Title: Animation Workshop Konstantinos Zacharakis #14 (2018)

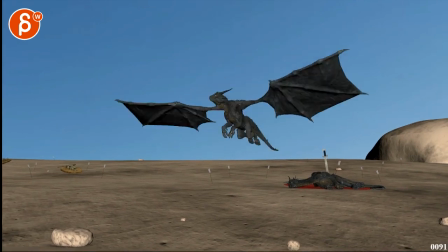(0:04)
All right, let's take a look at this.
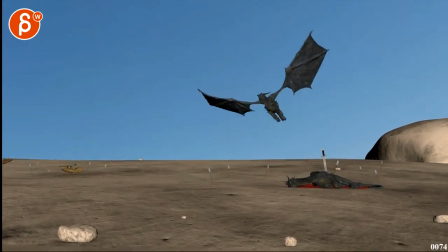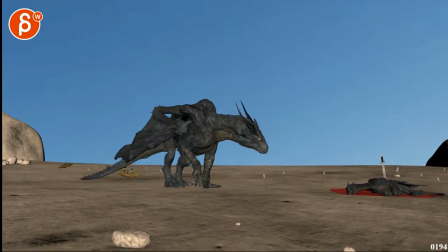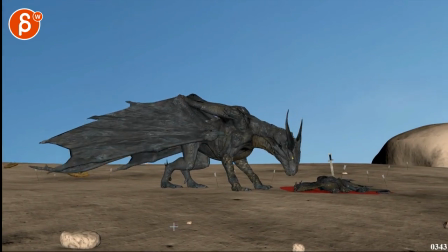(0:18)
Sounds like a horse. Oh, and whoa.
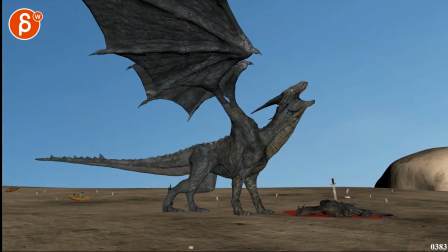(0:25)
Is he missing teeth? Oh no. He is yelling with gums.
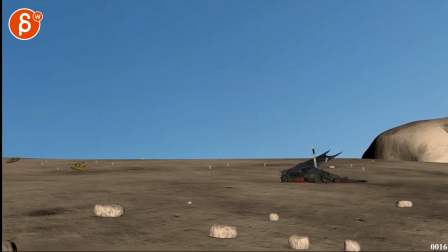(0:35)
It's a lot better. As he comes in here.
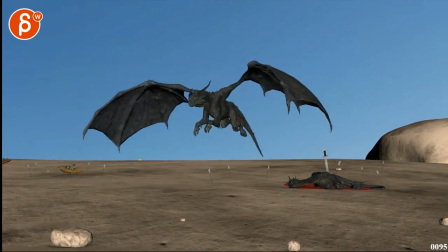(0:42)
I still have a feeling that this right through there, he's accelerating.
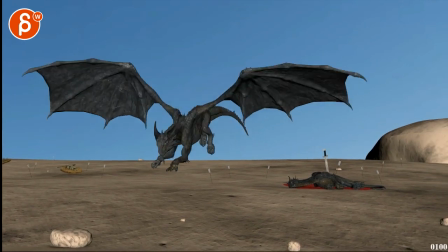(0:47)
Whoop, right there. Just a bit fast. And probably there's something.
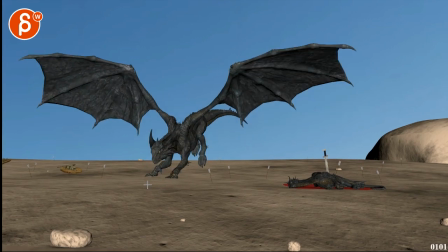(0:54)
You're easing in a bit on this guy here. You see that foot opens up, but then you see that frame there. Makes it kind of soft. And also this foot going this way. My awesome arrow
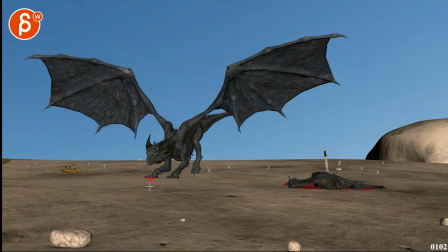(1:10)
versus this, bam, straight into that, and then maybe with two frames sliding a bit forward. I mean, it can be a hard plant, but I would not go backwards and I wouldn't ease in. This feels a bit weird.
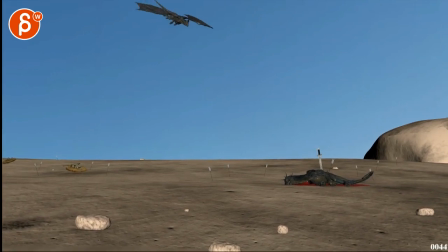(1:29)
That feels a lot better. I'm a big fan of this. I think what you can. Now you can have the tips go up a bit on the side. You have some flutter in the membrane here, so it's not so stiff, especially here.
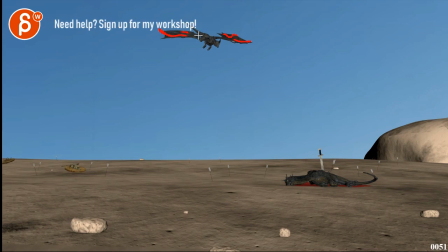(1:44)
You want to bring up those wings and have some flutter. And you can always kind of throughout this section. I know it's short. That membrane go up a bit and then go down.
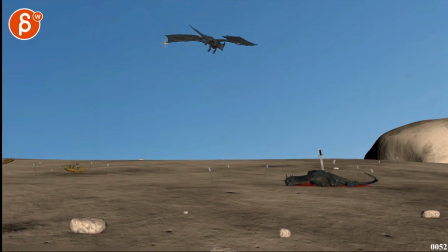(1:56)
Just some overall tilting in the wings, just the bits. And by tilting, not like not going up and down, but kind of rotate, you know, just kind of adjusting. Some angles there.
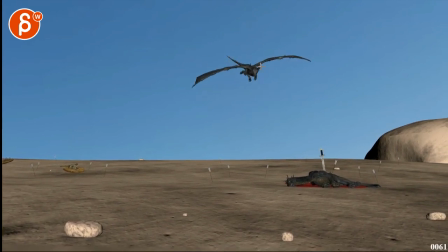(2:09)
But through this, I would still stay within this type of thing where your tips are up. There's still resistance there. And then only here, by the time those wings fold.
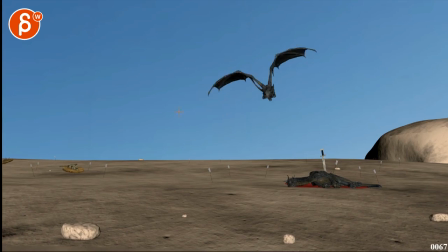(2:26)
Excuse me. Oh, that was something in my throat. Holy moly. So only as you go up and you fold those wings with the tips. Drag there, that's cool. Through there, I will probably.
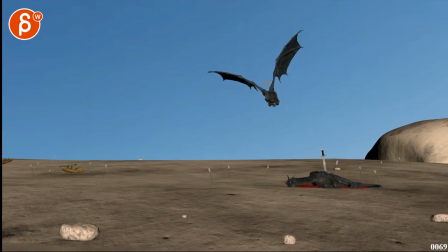I'll probably take this membrane, this whole section, and fold it away from us. So it's a bit more like that, probably, like in this range.
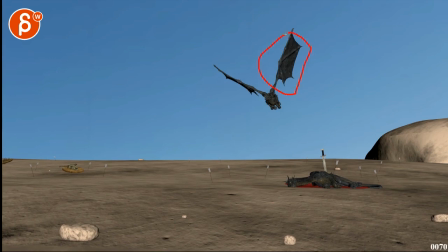(2:58)
Just because it feels like once we get to here, this. And it gets even bigger. It just seems like a lot of. It's just an interesting shape, but not super appealing to me. That almost rectangle there.
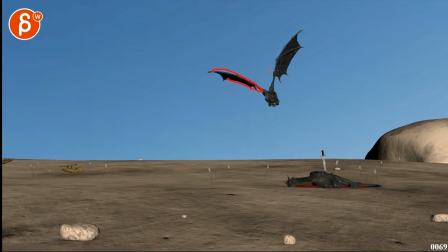(3:15)
Yeah, there's something where I would try to keep it a bit more like this, and then throughout the course of the shot until around,
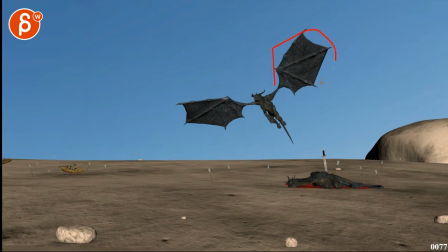(3:21)
I guess once you get to here, you can flatten it for the full resistance. But make sure that if you look at it from the kind of top view, that the tips would still go up. There's still resistance there. And then as the wings fold and overlap, that's cool.
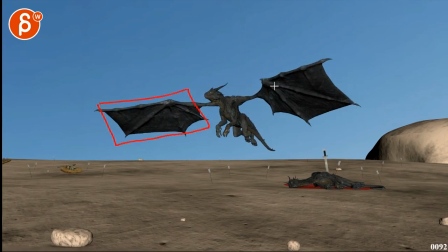(3:40)
It's just this kind of, it's just so blocky. Not sure what you can do with this. You can elongate this and shorten this to give this a bit more of a shorter look, but that's the rigor, I guess.
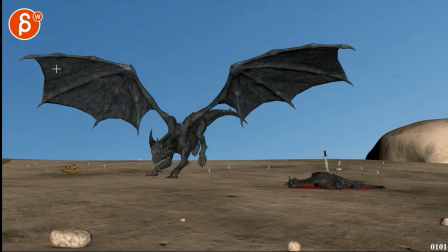(3:56)
Spacing-wise, I'd be careful with things when you have this line here that goes up, and then up, and then up, and then bam, same height.
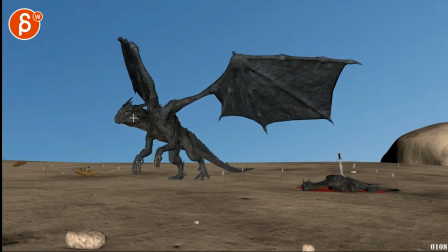(4:05)
You want to continue and come back a bit, so just spacing wise I'd be careful with stuff like this.
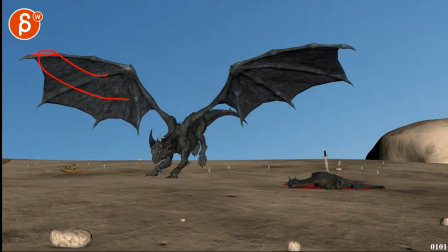(4:16)
And then you're going to have to separate the wings from the body here, so as it impacts,
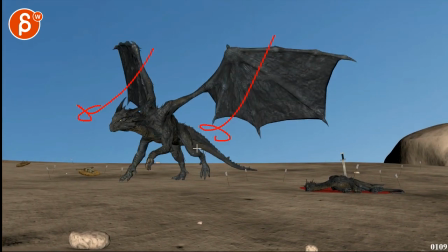(4:22)
ba-boom, I would have a bit of a downward impact and then come back up,
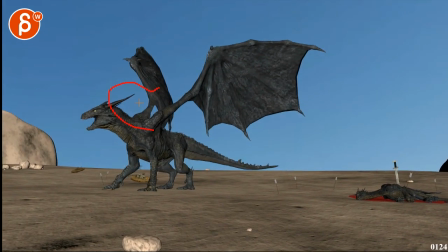(4:28)
and then all with nice arcs to then come into maybe around here ish
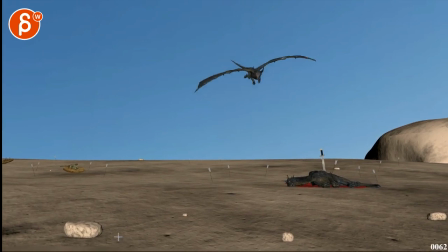(4:34)
can hook up again. Just right now, bom, bom, bom.
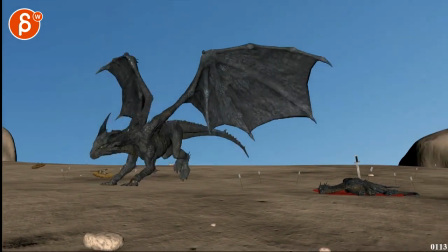(4:40)
It just feels very attached to this, which I know it is, but there's something about, whoa, once you get into this here, feeling just a bit blocky. This whole thing is just so parented to the chest and moving because of chest changes and orientations.
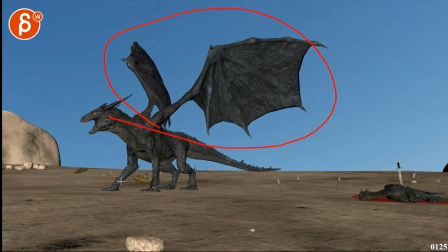(4:56)
Not that you want to completely dislocate the wings and make it a separate thing, but I will give this boom through there,
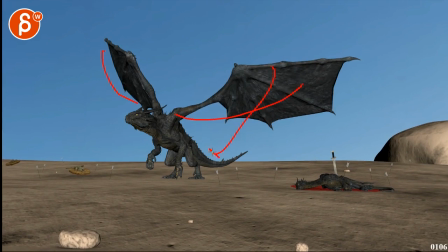(5:03)
just a bit more heavier downward impact and overlap that's a bit separated from this.
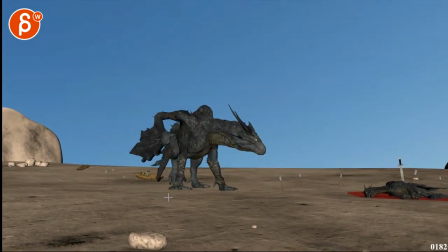(5:11)
And then you can fold back into here. So that's all cool. That's cool.
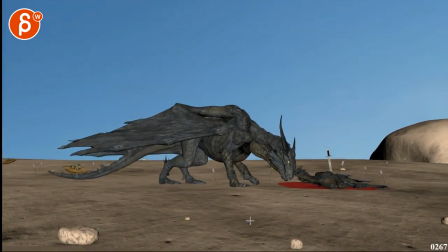(5:17)
I like all that.
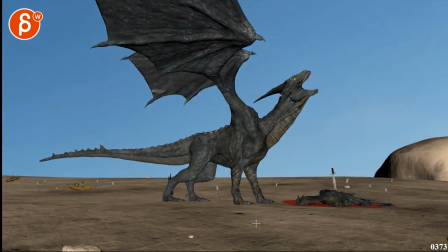(5:21)
Fold out a bit. That's cool.
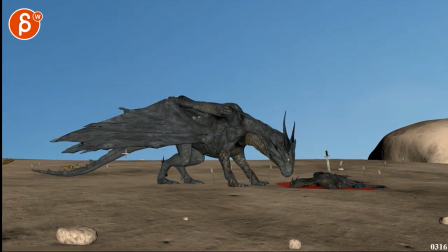(5:26)
Probably here, once they open up, I'm looking at this shape here. It goes and then open.
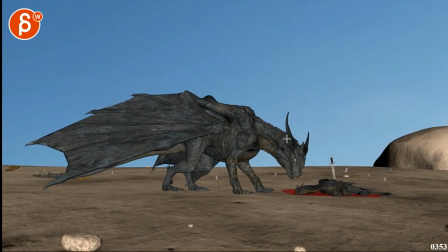(5:33)
Just from here, here to here. In the graph editor, it feels like that curve goes and it's super linear. And now it gives this a bit of some bit of contrast. Not really line here, but you know, so it doesn't go straight,
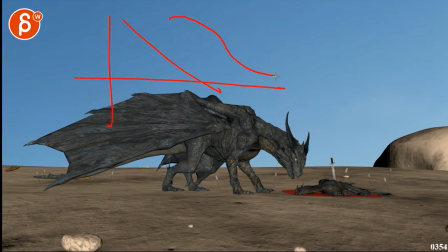(5:49)
but you kind of get in there and then can fast go into like a fast opening and then smooth out a bit more. So it starts to open and then faster and then get into this.
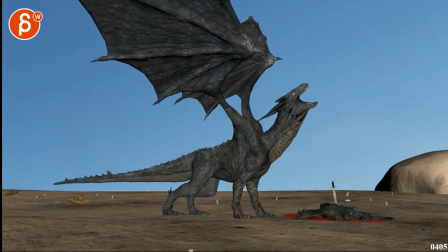(6:03)
That's cool. I'm not a super fan of this last move here.
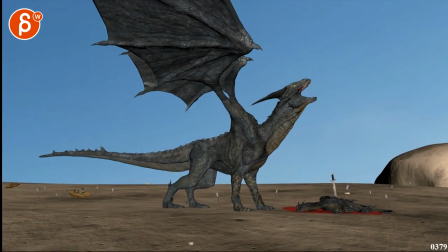(6:13)
Question is now, do you want to go like this or and end in that?
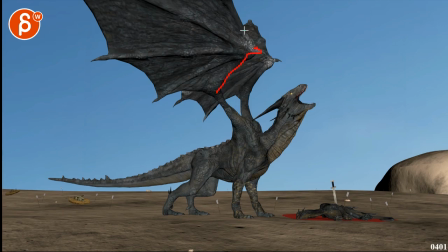(6:23)
To me, this overlap is a bit of a bummer here that you can't see that.
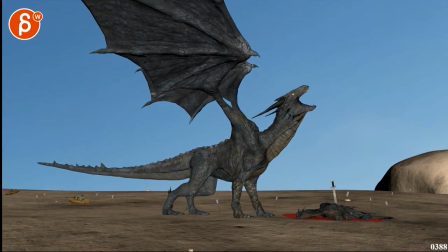(6:28)
That to me feels like you want to get into this and then not move that his or its left wing forward.
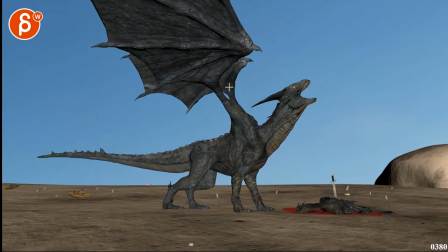(6:36)
I think this is, I like this a lot more, especially if there would be a slight different coloring. I know you can't change that, but you get a bit of a difference between, you know, all of this here.
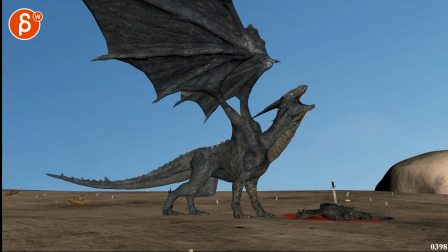(6:47)
But I would do this and not move that wing forward personally. I'm sure that's needed.
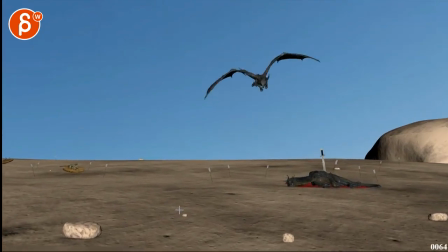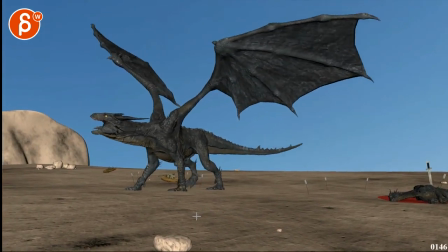(6:58)
Legs are cool.
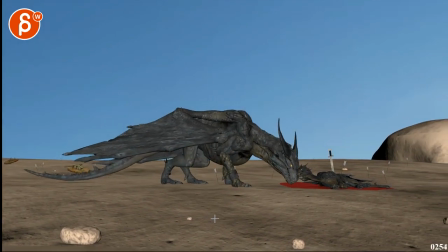Yeah, baby's cool too. Oh.
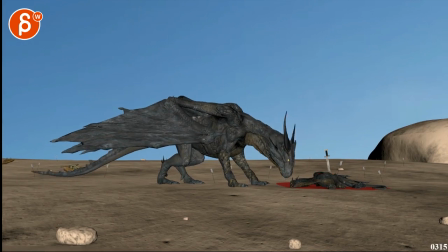(7:16)
Is that the wing? Seems a bit separate. This section through there. That kind of separate move down.
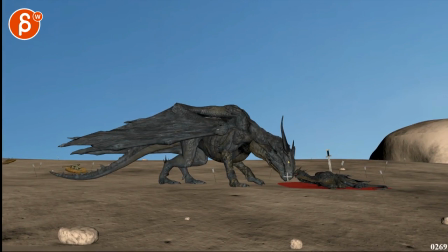(7:24)
I would kind of try to tie this more with this whole neck, and again when this neck is moving, it'd be cool to get that line to kind of go down. It's kind of rotate down the chest area. It feels that neck feels a bit separated.
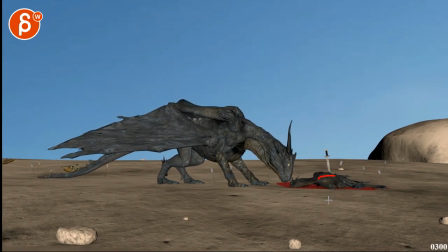(7:39)
It's okay to have some ambient movement there, but there's something about this moving a bit separately and that being cut off here.
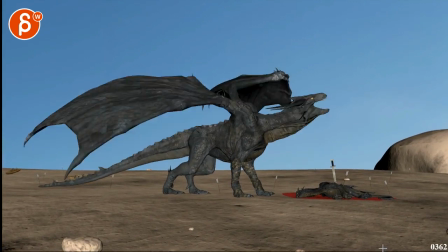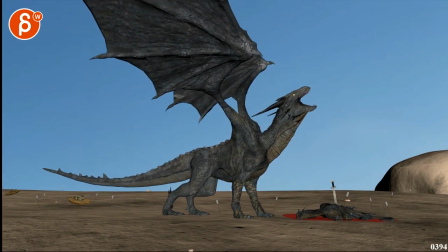(7:53)
It's cool. With the roar, if there's anything you can do, and it's a pain in the butt, but maybe you can move these guys back, or I don't know if you can move that neck forward and scale that neck so it's a bit longer. Basically, I'm trying to get something where, and
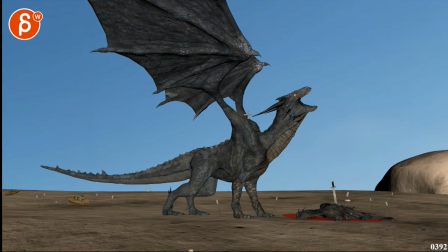(8:13)
by I try, I mean you try. There's a difference, not difference, I mean it's negative space between just that line here and the horn, which is cool, cool, cool.